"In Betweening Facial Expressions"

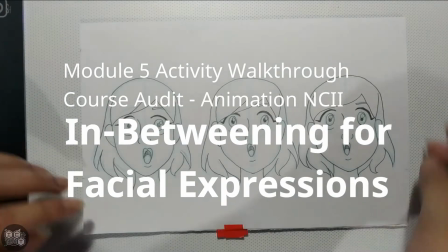0:08 Hi there everyone! In this video, I'll be showing you how you're going to do your Module 5 activity on facial expressions.
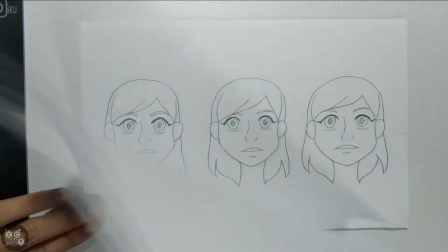0:16 So in this video, you'll be seeing here 3 examples.
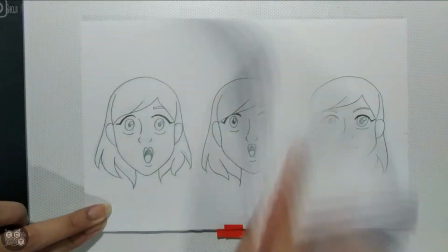0:20 As you can see here, I've created the first keyframe as well as the last keyframe.
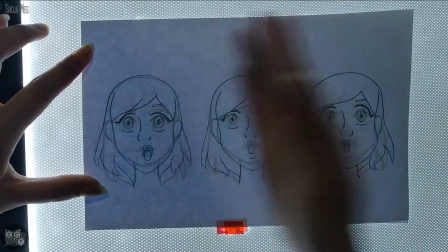0:26 I've made 3 replicas of this for me to be able to show the 3 examples that I will be using today.
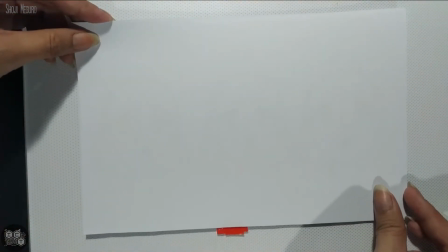0:33 For the first example, here on the left, I'll be using more of a standard approach.
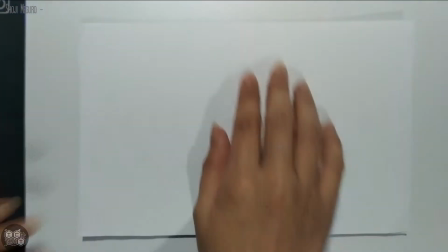0:40 So when we typically do in-betweening, we tend to have the idea of having looking into the midpoints.
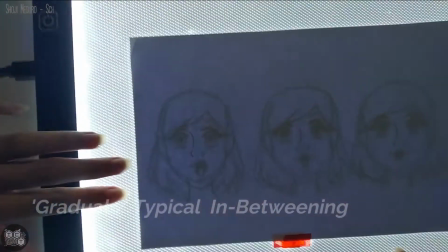0:47 So with that one, for example, when we're creating the shape of the head,
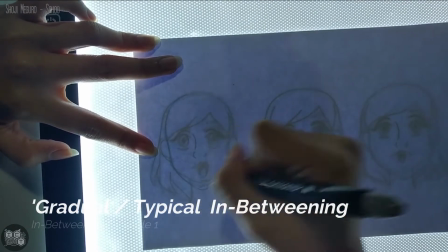0:52 you can kind of see that for the first keyframe, it's somewhat shorter compared to that of the last keyframe.
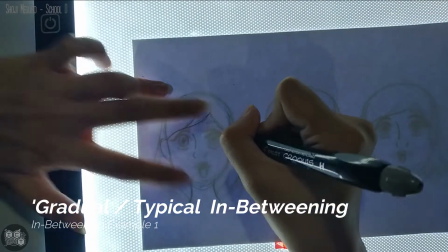0:58 So for me to be able to find the in-between of the head, what I'll be doing is that I'll be finding that midpoint.
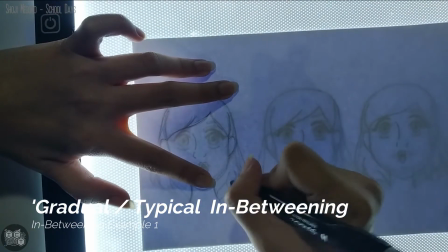1:05 And then based from that one, from the circle that I've created, I'll be connecting to create the shape of my face.
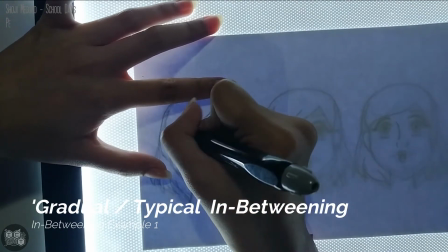1:12 I would also be doing the same idea for other parts of the face, like let's say when I'm creating the eyes and the mouth.
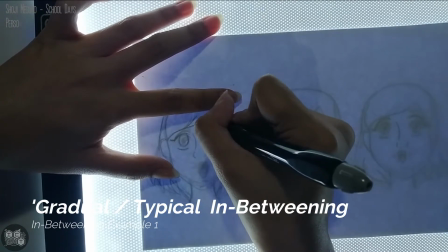1:20 Everything else, particularly when I'm creating the hair, most of the time what I would do there is mostly trace.
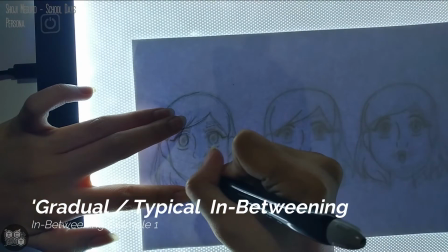1:27 When I tend to create the final output, what you would see is it's a type of an in-between.
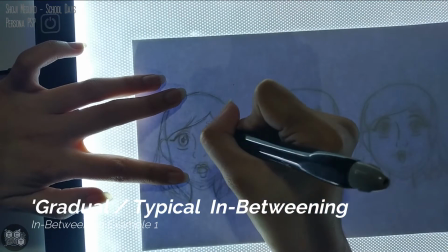1:34 However, it's not as dramatic. So it's just a basic shift from one facial expression to the other.
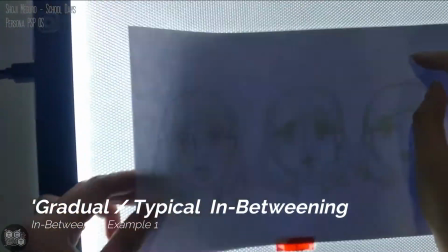1:41 When we're making facial expressions, it's really important for you to give the impression of what your facial expression is.
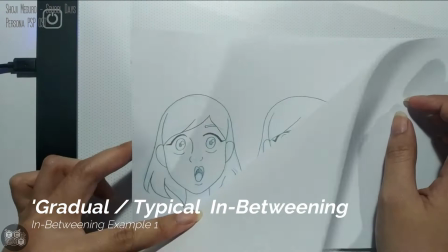1:48 So using different in-betweens would actually give you an idea of what the situation is.
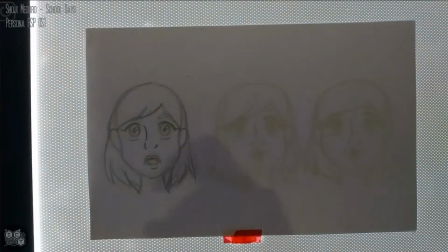1:55 So for the second example, I'll be using more of another approach.
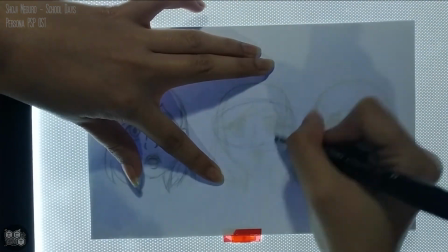2:00 So I'll be using a basic idea of squash and stretch.
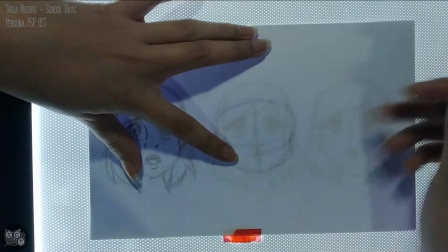2:03 So in this example, as you can see, I'm making the basic shape of the circle for the head more of an oblong.
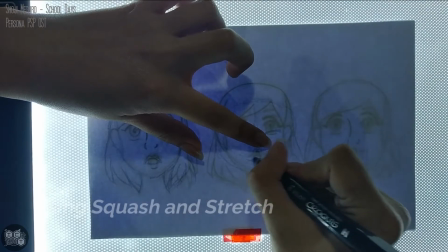2:11 And I'm starting a bit lower compared to that of the first and then the last keyframe.
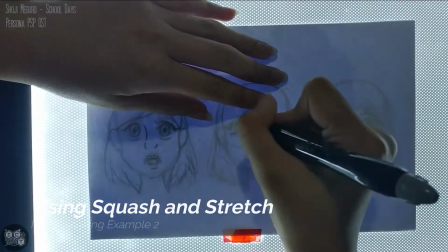2:17 As you can see also, I'm kind of making the face a bit shorter, but also a bit more longer.
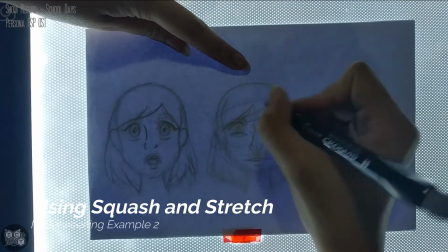2:23 So giving it that impression of a squash. Together with that one, I'm making the eyes, the lips,
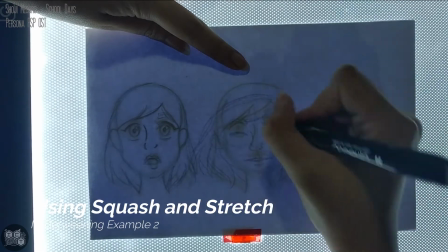2:30 and the nose a bit shorter for me to be able to make sure that it fits part of the face.
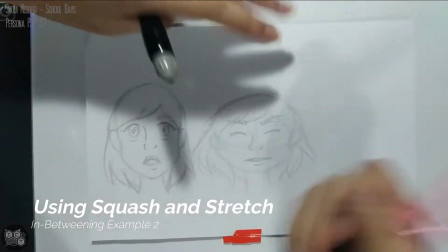2:37 The hair would also be smaller. And for the hair, what I did right there is that it became much more wavy.
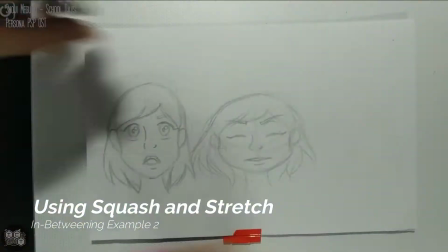2:44 So with that one, you can see that it has a bit more impact compared to that of your first and your last keyframe.
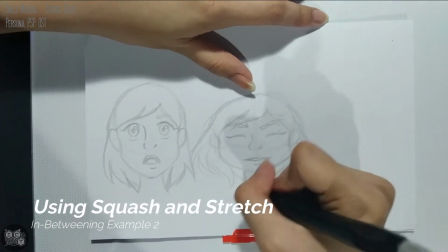2:51 Almost to the point that it kind of goes out of the other 2 keyframes or the other 2 frames on its sides.
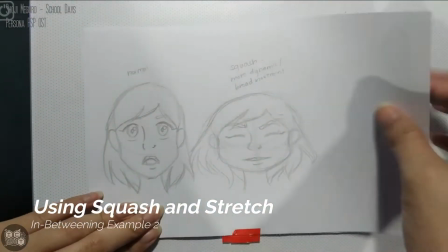2:59 So what this does is that this type of squash and stretch kind of in between is that it makes it a bit more dynamic.
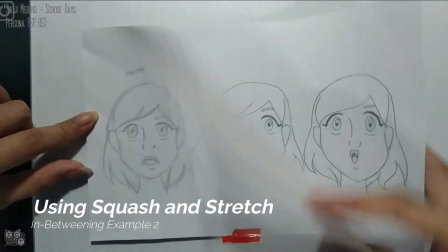3:07 When you're turning your head or when you're shifting from one facial expression to another,
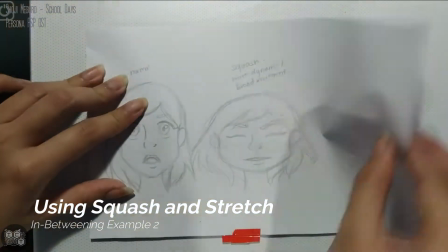3:12 you kind of emphasize that shift instead of just making that gradual in-betweening.
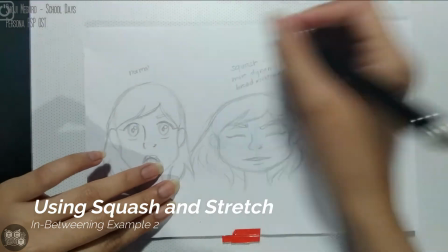3:19 So it makes it a bit more dynamic and it makes it a bit more broad, which is really the entire point of making an animation.
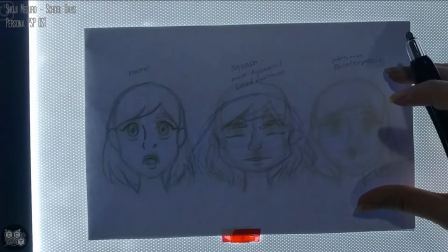3:26 And then for the last part is that I'll be using a facial expression as an in-between.
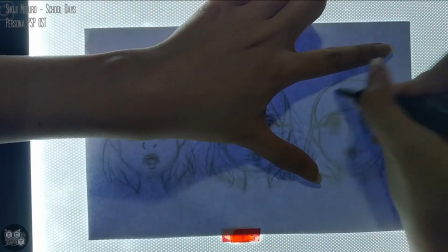3:32 In this case, I'll be doing more of a puzzled expression rather.
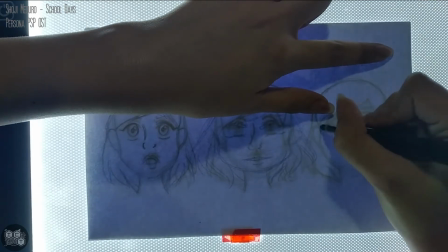3:36 For the shape of the head, I'm going to make it kind of the same size as the first keyframe, but a bit smaller.
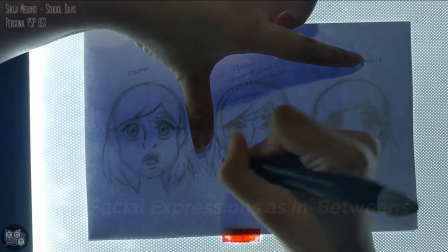3:43 So there's still a little bit of stretch. You won't necessarily see that there, but when we're doing the cleanup, it would be a bit more obvious.
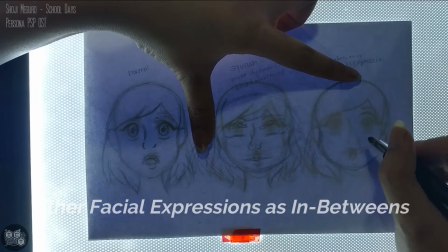3:52 Another thing that I've changed is the eyes. So for this one, it's not just making it smaller, it's not just making it bigger,
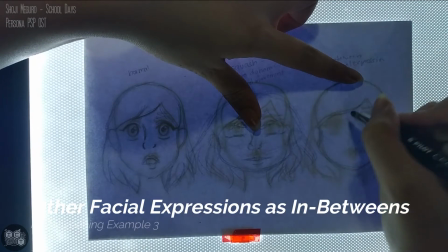4:00 it's making it smaller, but in a way that you can still see the eyes.
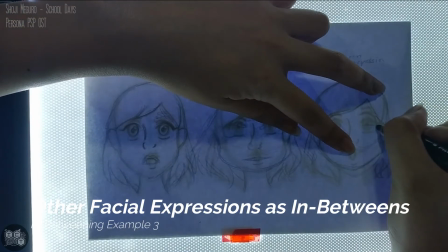4:05 One important thing right here is that the character is kind of looking straight across,
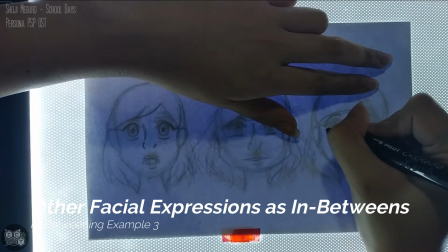4:10 and one important factor is the creation of the eyebrows.